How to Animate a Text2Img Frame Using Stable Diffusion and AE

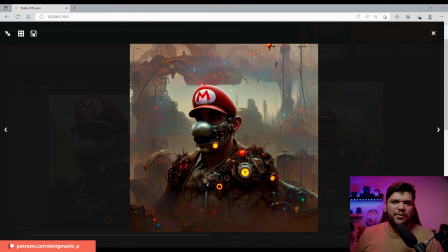[4:13]
Let's put it into Photoshop and then into After Effects and then try messing around with it there.
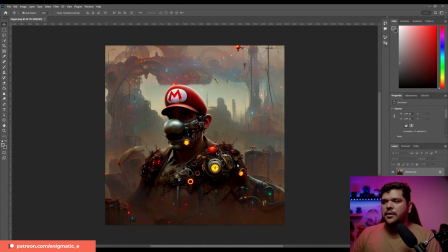[4:18]
So the thing I gotta do now is do some separation.
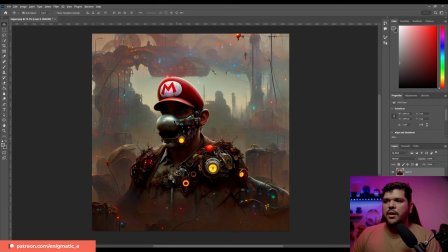[4:23]
Separate to basically Mario from the background and then separate the head from the body.
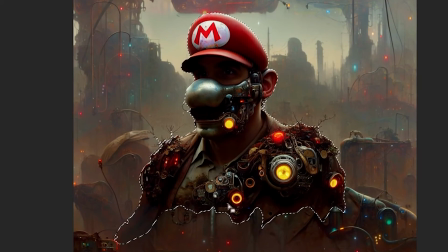[4:28]
So here in Photoshop, once I have my image in here, I was using the object selection tool and the quick selection tool to try to separate
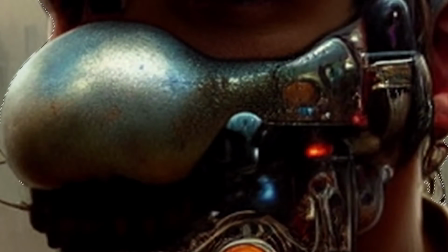[4:37]
Mario from the background so I can later put into After Effects and separate Mario in parts like the bottom of his jaw from his head and his
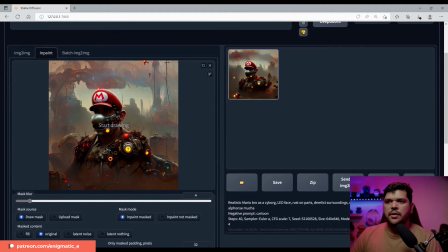[4:46]
head from the rest of his body. I'm gonna try to use in painting here to try to see if I can actually remove Mario.
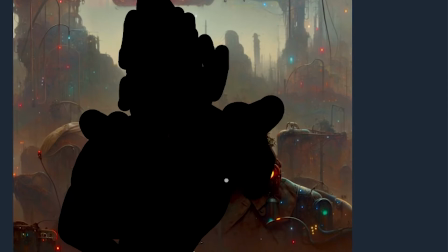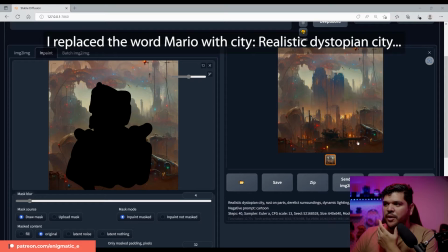[4:59]
Damn, look at that. I painted in where Mario was and it and it filled it in, and it looks so cool.
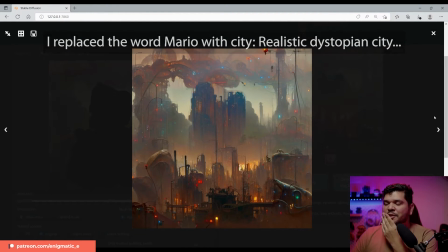[5:08]
It blended it so well.
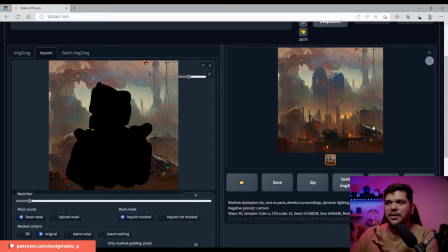[5:10]
Sorry, I'm like, I never really mess with this kind of stuff as much because I, like I said, I typically do just image to image, and I never really mess with inpainting because don't really need it for like video as much.
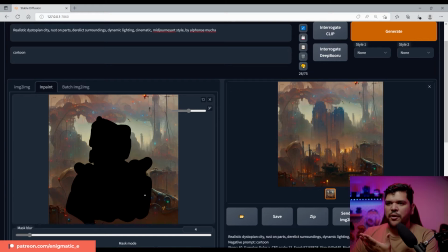[5:23]
So technically I can even get Mario and also add things to Mario, right?
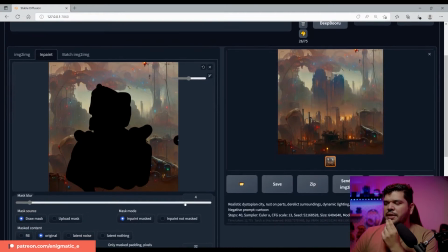[5:29]
But let me export this and then just kind of mess around with it a little more.
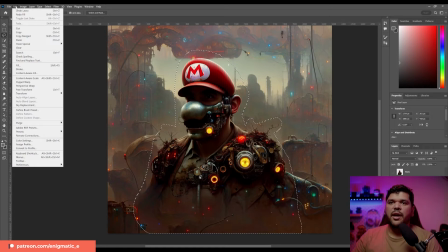[5:34]
So originally I tried to fill in the background by going into fill,
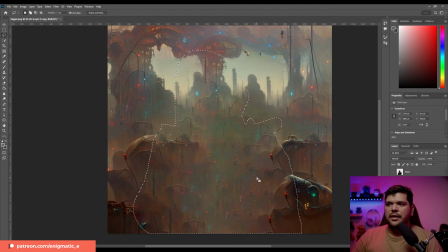[5:41]
content aware, and it does, I mean, I blended it well, right?
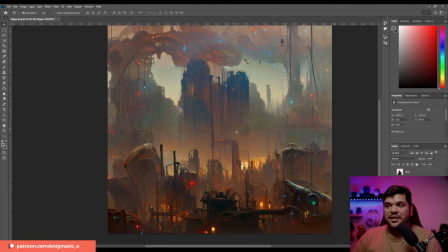[5:49]
But within painting, look at, you add a lot of cool elements there. And then you still got Mario here.
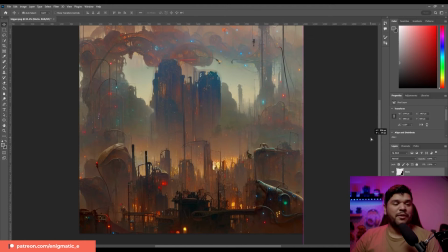[5:58]
This is pretty much my video right here. Look at it. It's a me, Mario.
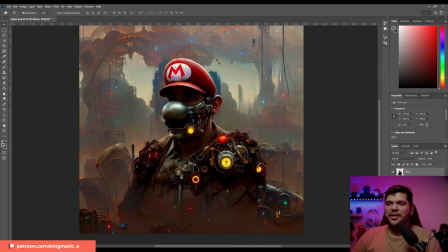[6:06]
No, I want to add like a little bit more than obviously than just like a keyframe from left to right. I want to actually see if I can get his mouth. Like I want to have his mouth move and say something and then make it look a little bit more alive than just simply like,
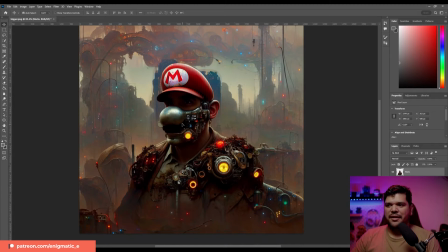[6:22]
you know, I don't know how successful I'll be at it. I just gotta be pretty straightforward, but I'm gonna try.
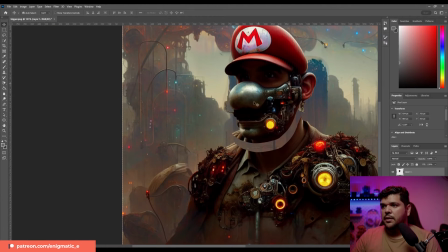[6:28]
That is the mission. We're gonna separate Mario from the body.
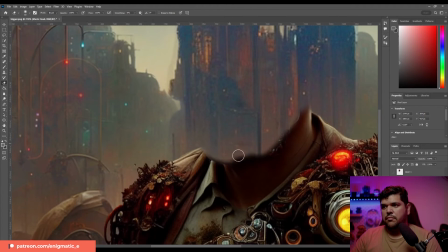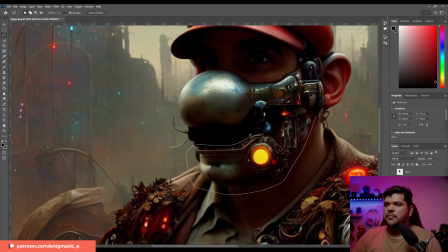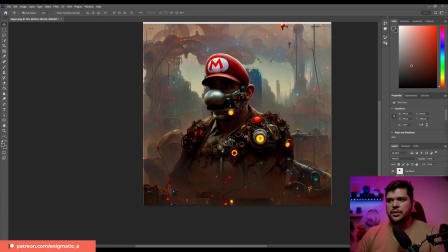[6:48]
And I think after this, I'm just gonna add some like glowing effects to all these things right here. And then I'll do that in After Effects. So let's actually throw this into After Effects and let's see what we can do.
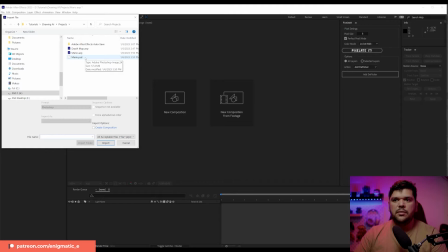[6:59]
So let's bring this Photoshop session into Photoshop sequence.
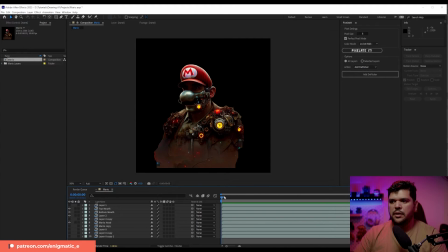[7:05]
And so this should be layered now. All right, so now we have everything layered.
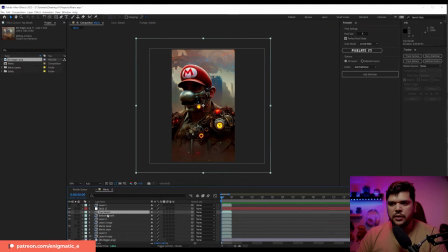[7:12]
I'm gonna create a null so I can put all these layers. So I want all these to be controlled by one null. I want to make all these freeze frames so that I can stretch them out as far as I need them to be.
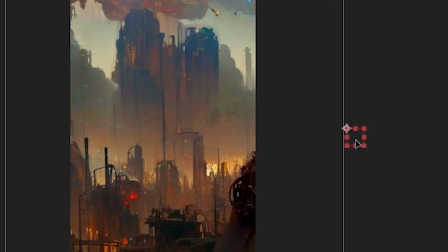[7:28]
All right, so now when I move the null, the whole body moves with it. But I want him to seem like he's like this imposing giant.
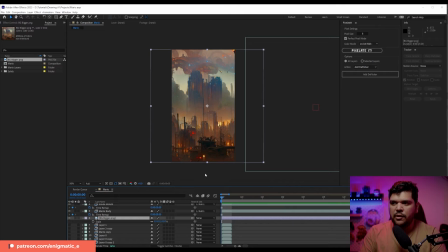[7:36]
I want these lights to kind of glow like a real living city.
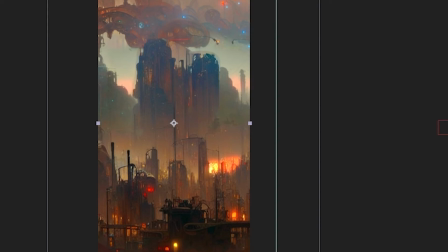[7:41]
An adjustment layer, add a little bit of a glow. For this part, I keyframed intensity of the glow to give it like this pulsing effect.
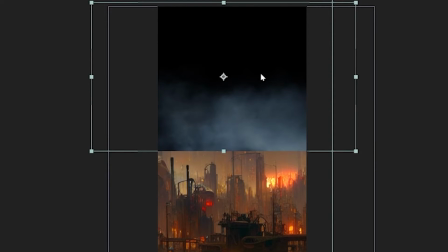[7:48]
I also want to add a little bit of this fog or like smoke so that it gives it kind of like that polluted,
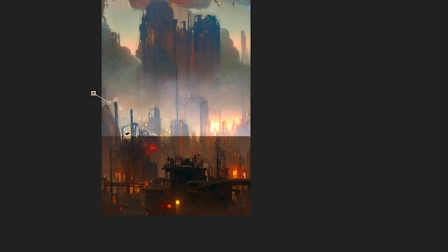[7:56]
like the factories polluting the city kind of feel, and just give it a little bit more of that grittiness,
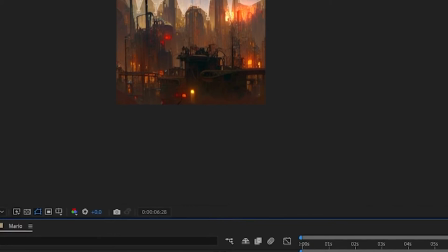[8:02]
and also add some movement because the fog is going to be moving in the background,
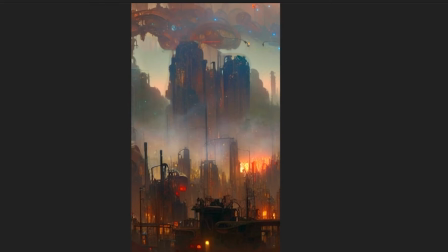[8:07]
and that gives it a little bit more life to the image, as you can see right here.
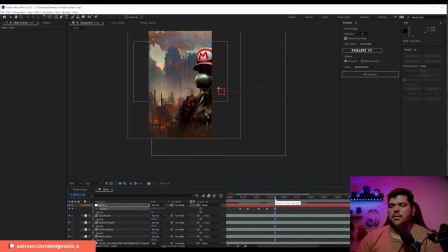[8:12]
Then I parented all the layers that were part of Mario to a null, and then keyframe positions on the null to make the motion of him coming into the frame.
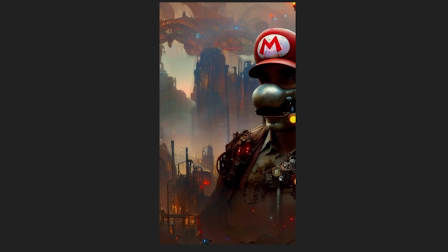[8:21]
And then I also added a little bounce to each time he took a step, you know, the momentum of each step, I wanted that to be felt.
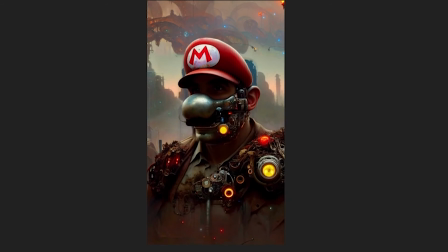[8:29]
So I had that little bounce to it. And then I also added a little bit of a shake to the bottom of his jaw,
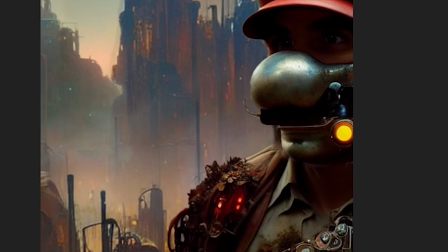[8:36]
give it a feeling of like loose and broken mechanical parts of his face.
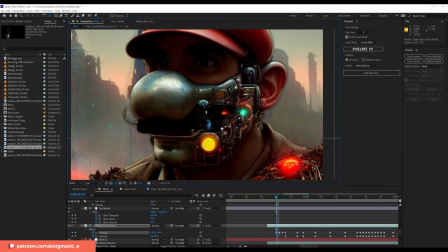[8:42]
For the mouth movement, I wanted to make sure that I move the anchor point in a place where when I keyframe the rotation, it's gonna open up like this and not from the center.
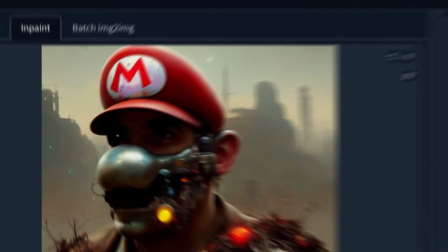[8:53]
So I changed a little bit of the prompt because I wanted to inpaint his eyes so that they weren't human.
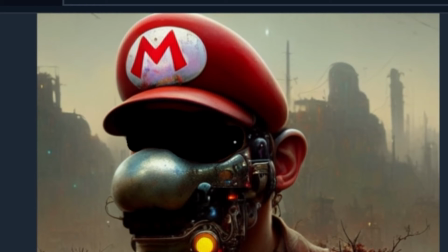[9:00]
I wanted to make it look a little bit more robotic, and this is the results I got. Oh yeah, now we're talking.
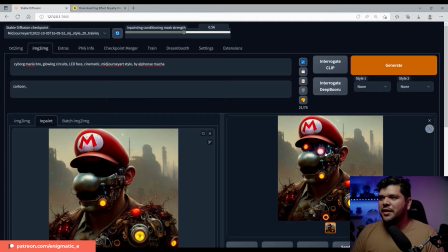[9:06]
I love this eye kind of just popping out like that. I would love it that as soon as he stops, the eye comes up somehow.
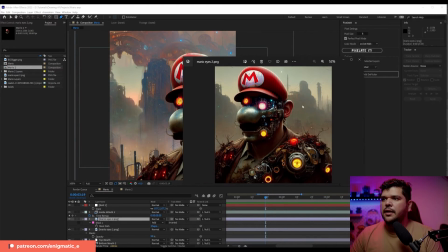[9:14]
Maybe that's possible. I like it. So I went ahead and added this part of the eyes to the Mario that I already had.
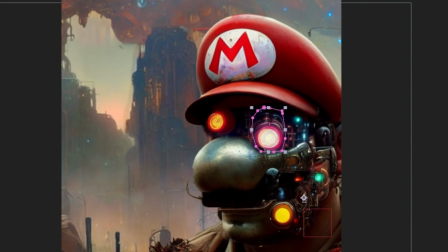[9:23]
So I duplicated it, and then I did another mask just for this part because I wanted this part to also shake when Mario takes a step.
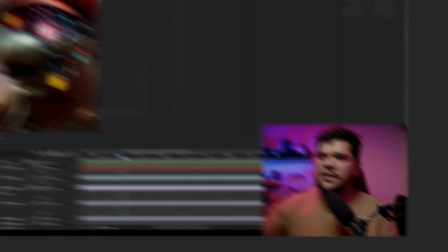[9:32]
Since this came out as if it's like falling out,
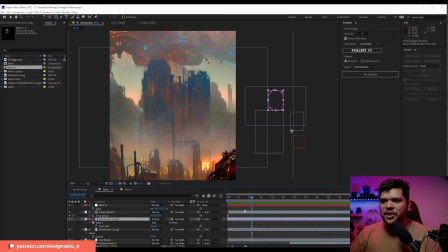[9:35]
I wanted it to be loose so that that little shake whenever he takes a step, because it should be loose.
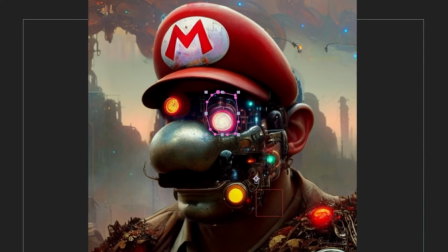[9:43]
And there should be another shake right here.
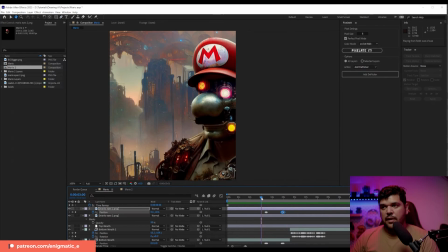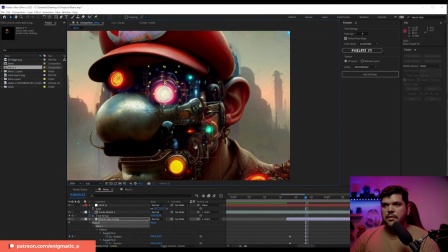[9:51]
At this point, I used the puppet tool and I made a bunch of points to have the eye move up almost as if it were in 3D.
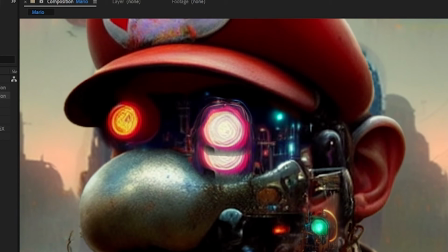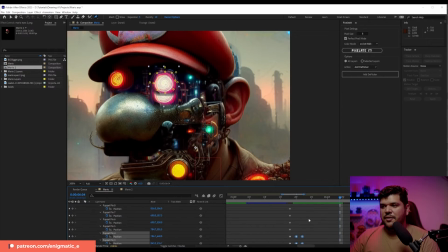[10:04]
I don't know if that worked.
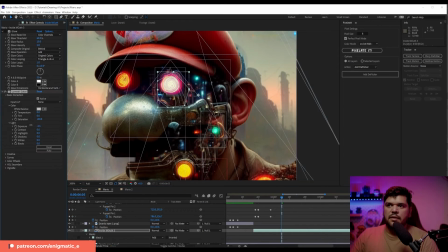[10:06]
And here I looked for another layer that had a bunch of mechanical parts and just masked it under the eyes so you don't see the duplicate layer that's under it.
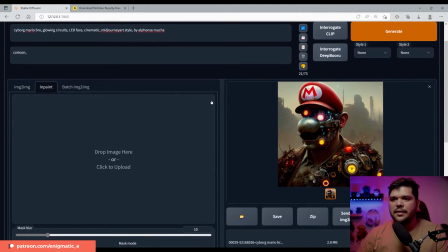[10:14]
All right, all right. So you know what I think this, you know what I think I need to do?
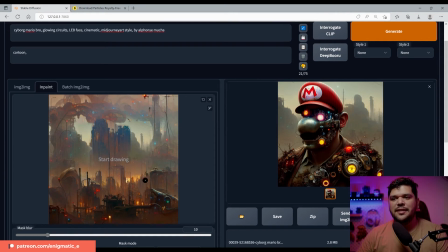[10:23]
I want this to look more like a Mario world. So, cause this just like looks like some generic Midjourney kind of thing. So I wonder if I start to draw like mushroom shapes here,
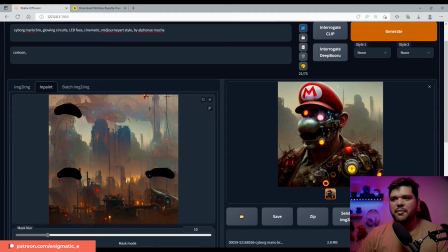[10:38]
maybe some mushrooms will start appearing and make it kind of like this dystopian mushroom kingdom, right?
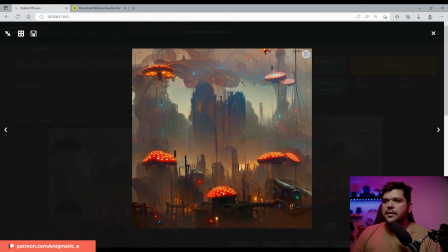[10:46]
Wow, dude, look at this. They added the mushrooms. That's so cool. Oh man, that's so cool. I think maybe I should have added a little bit more mushrooms.
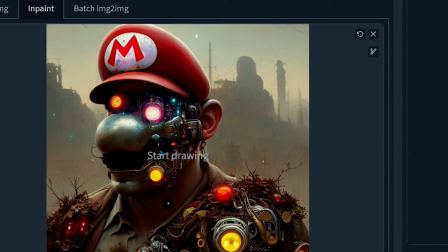[10:57]
I think that's fine. So in the animation, I want Mario's head to explode. So I came back into in painting and I want to paint in some of Mario's face and hopefully add some destruction to the
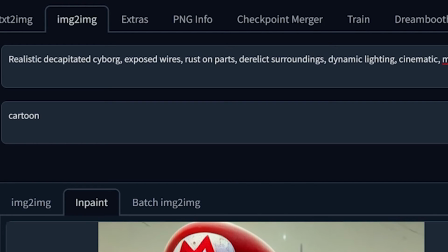[11:11]
face by changing the prompt a little bit and adding like exposed wires and decap cyborg.
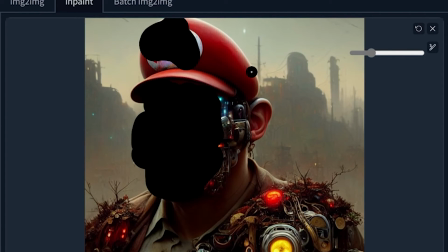[11:17]
And hopefully I can get some good results by just inpainting some of the face and hopefully adding some destruction to this.
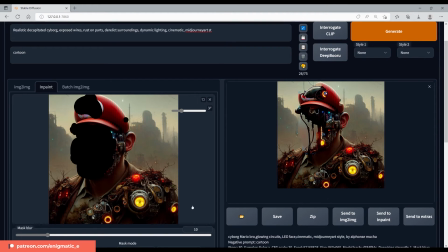[11:25]
And this is the results I got. And I gotta say, I'm very happy with how this turned out.
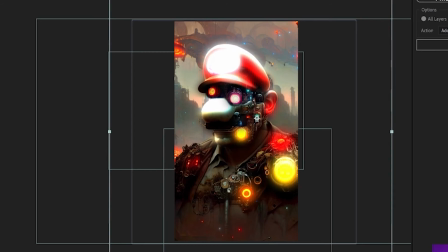[11:30]
It came out so sick. I was so happy. And then explosion. And then I'm gonna add like a camera shake right there. So this came out sick. Here I added a bunch of exploding effects. It also helps hide the transition between the non-destroyed Mario and the busted up Mario.
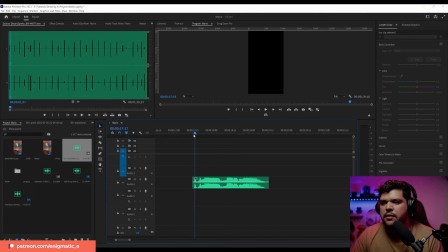[11:49]
All right, so I wanna make this.
It's me, Mario.
I wanna make this sound robotic and also want it to sound crazy.
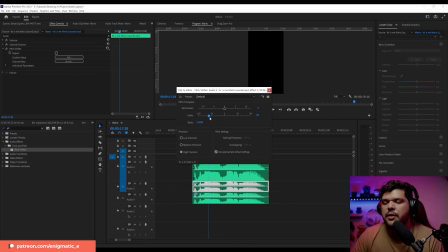[12:03]
Let's mess with the pitch. So let's bring this down.
It's me, Mario. It's me, Mario.
Ooh, that sounds scary.
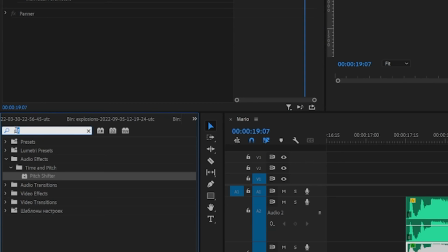[12:14]
I like it.
It's me, Mario.
What kind of effects does Flanger?
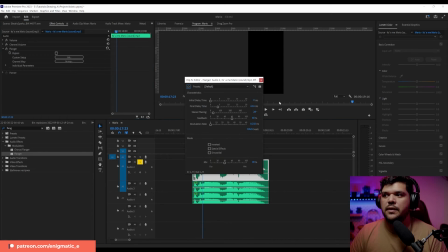[12:21]
Let me see what that does. Robotic. Yeah.
It's me, Mario.
There you go. Now we're talking.